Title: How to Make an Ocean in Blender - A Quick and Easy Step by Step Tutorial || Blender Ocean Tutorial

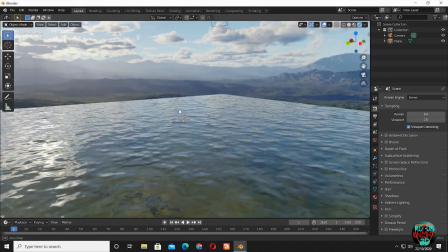(4:24)
You can see our ocean is looking great. But as you can see, the mountain range is quite high.
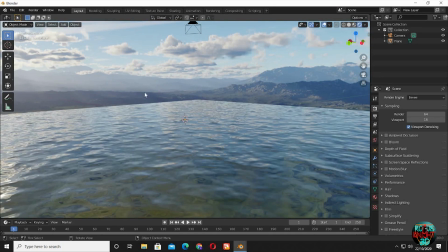(4:31)
If I place a camera, it will not be able to give a result like an ocean, it will look more like a lake, so I will fix it now.
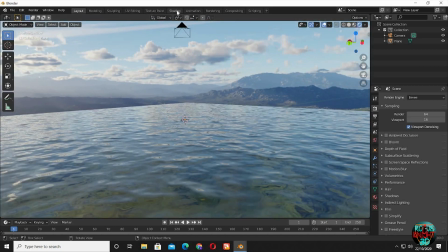(4:39)
Go back to the shading tab.
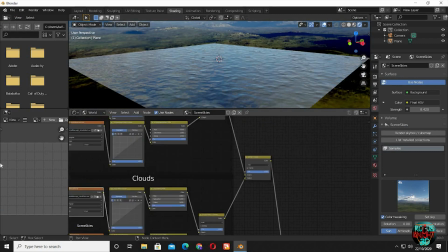(4:44)
Select world. Zoom into the mapping node.
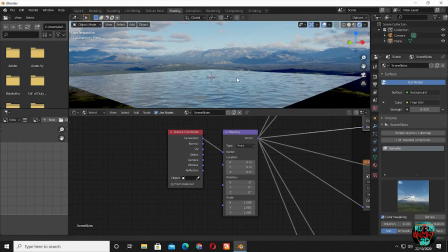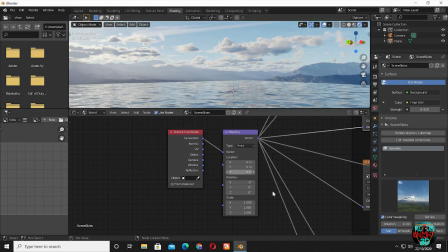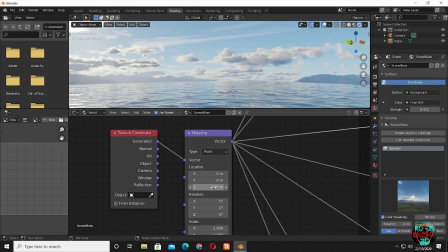(4:57)
Change the Z value to 0.05. You can see, our HDR just moved downward a little. I think 0.04 is a more better option. Back to layout.
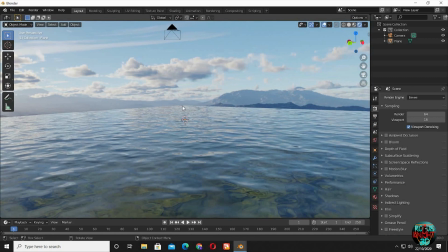(5:10)
Now it's time to set up the camera, choose the best view that you want for your final render, then Ctrl+Alt+0 to place a camera.
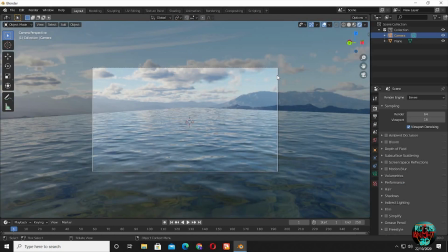(5:19)
If you go out of cam view, you can simply press 0 on the number pad to go to your camera view. Adjust your camera a little bit more. First we should adjust some cam settings. Change focal length to 20.
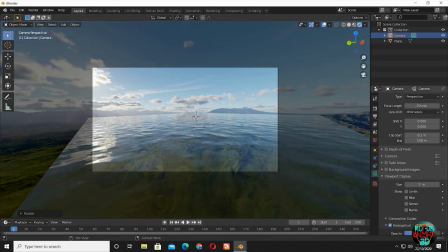(5:36)
In viewpoint display, increase opacity to 1, so we can only see our final result.
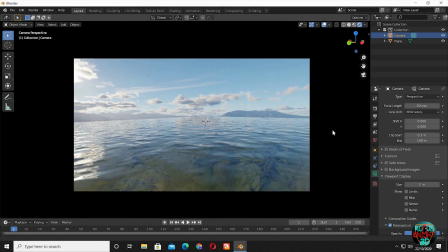(5:45)
Change your camera settings, rotate it and move it around, till you find your best result.
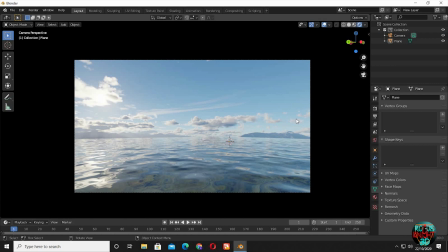(5:50)
I tried to match my camera as close to my earlier render, you might have your own result, and it's totally okay.
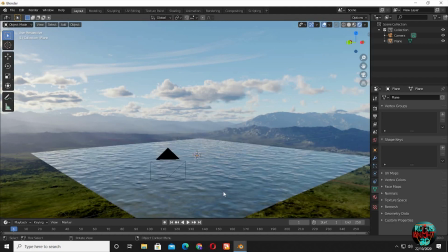(6:00)
Now we will create some volume, to create a sense of atmosphere. Shift A, Cube.
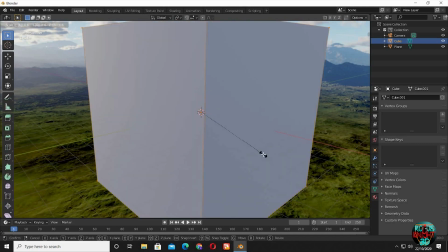(6:07)
Go to Edit Mode, S6, to scale it up, 6 Blender Units.
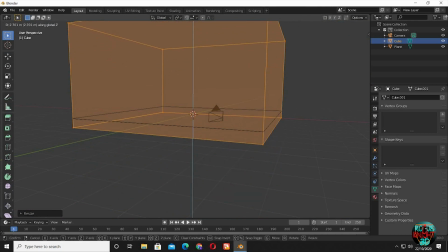(6:13)
SZ to scale it down around Z axis. Move it up and then scale it up a little bit.
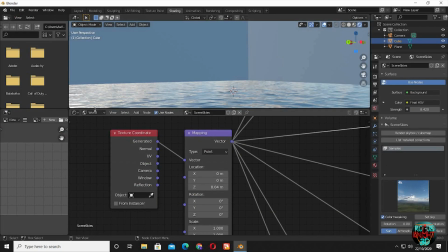(6:19)
Back to the Shading tab. Back to Object Mode. Select the cube and click on New.
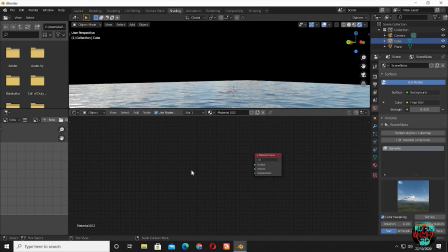(6:29)
Delete the principled node. Shift A, bring in principled volume.
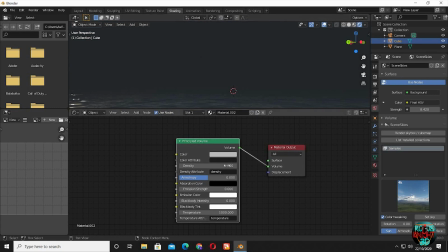(6:37)
Connect volume to volume. But it's too much dense now, reduce its density to 0.005.
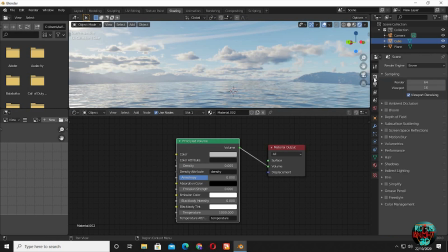(6:45)
Even this smaller value can make a sense of atmosphere in the scene. Go to the modeling tab.
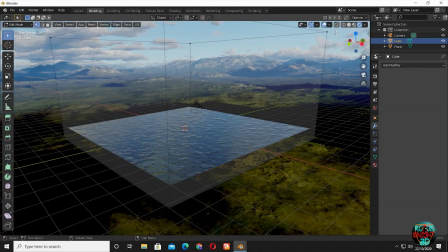(6:52)
Select render view, you can see what the volume shader is doing. I will hide the cube.
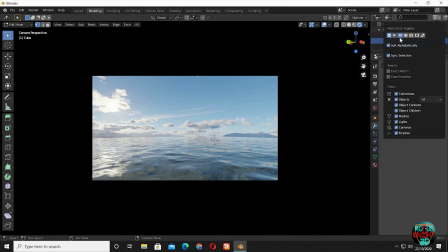(6:59)
Hiding it just clears our view and speed up our workflow, it doesn't mean that it will not be in the final render. You can see render is still active, for our cube.
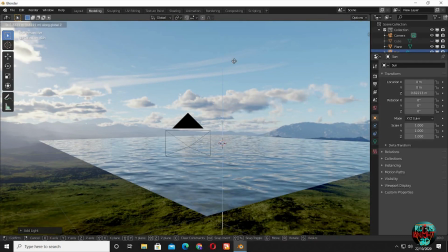(7:13)
Now bring in a sun lamp. Match it to the key source of our light coming from the HDR, this is EV,
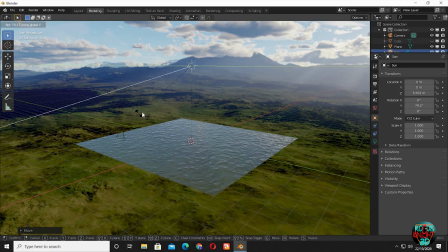(7:20)
we have to cheat some of it, even if you do it for cycles, it creates interesting shadows as well.
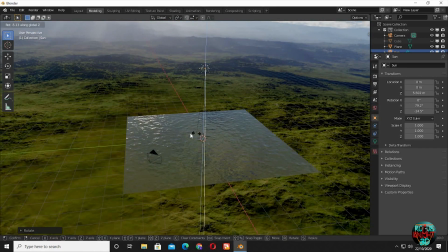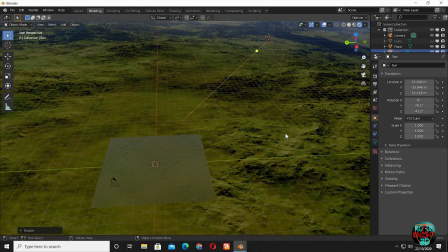(7:33)
Take it a little bit to the side, because the placement of the sun in the scene doesn't matter, it's only the direction and the angle that matters.
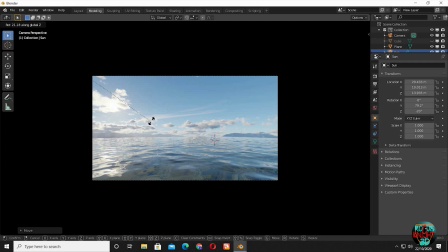(7:41)
Rotate it, and you will find some interesting reflections and result, it's totally up to you. I will take it R from our cam view. Go to light settings, and change the strength to 10. Now the color, I will choose a little warmer color by dragging it towards the yellow a little.
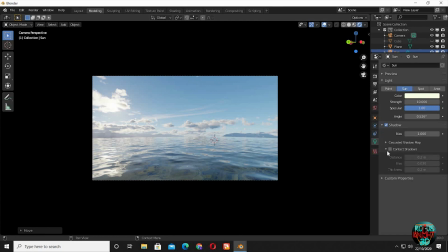(7:59)
In shadow, check contact shadows, I will not talk about it in this video. I can see there is no timeline in the modeling window, you can either go to layout,
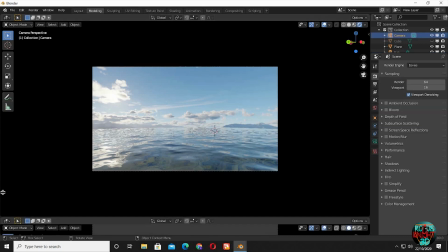(8:10)
or drag open another window at the bottom, and switch it to timeline.
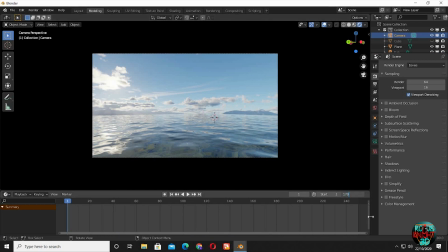(8:15)
I will be selecting 170 as my final frame. Select the camera, and press I, select location and rotation.
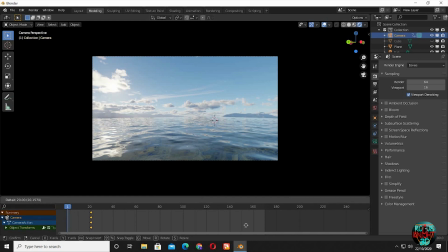(8:24)
A set of location and rotation keyframes have been created. I will move these keyframes to the end frame.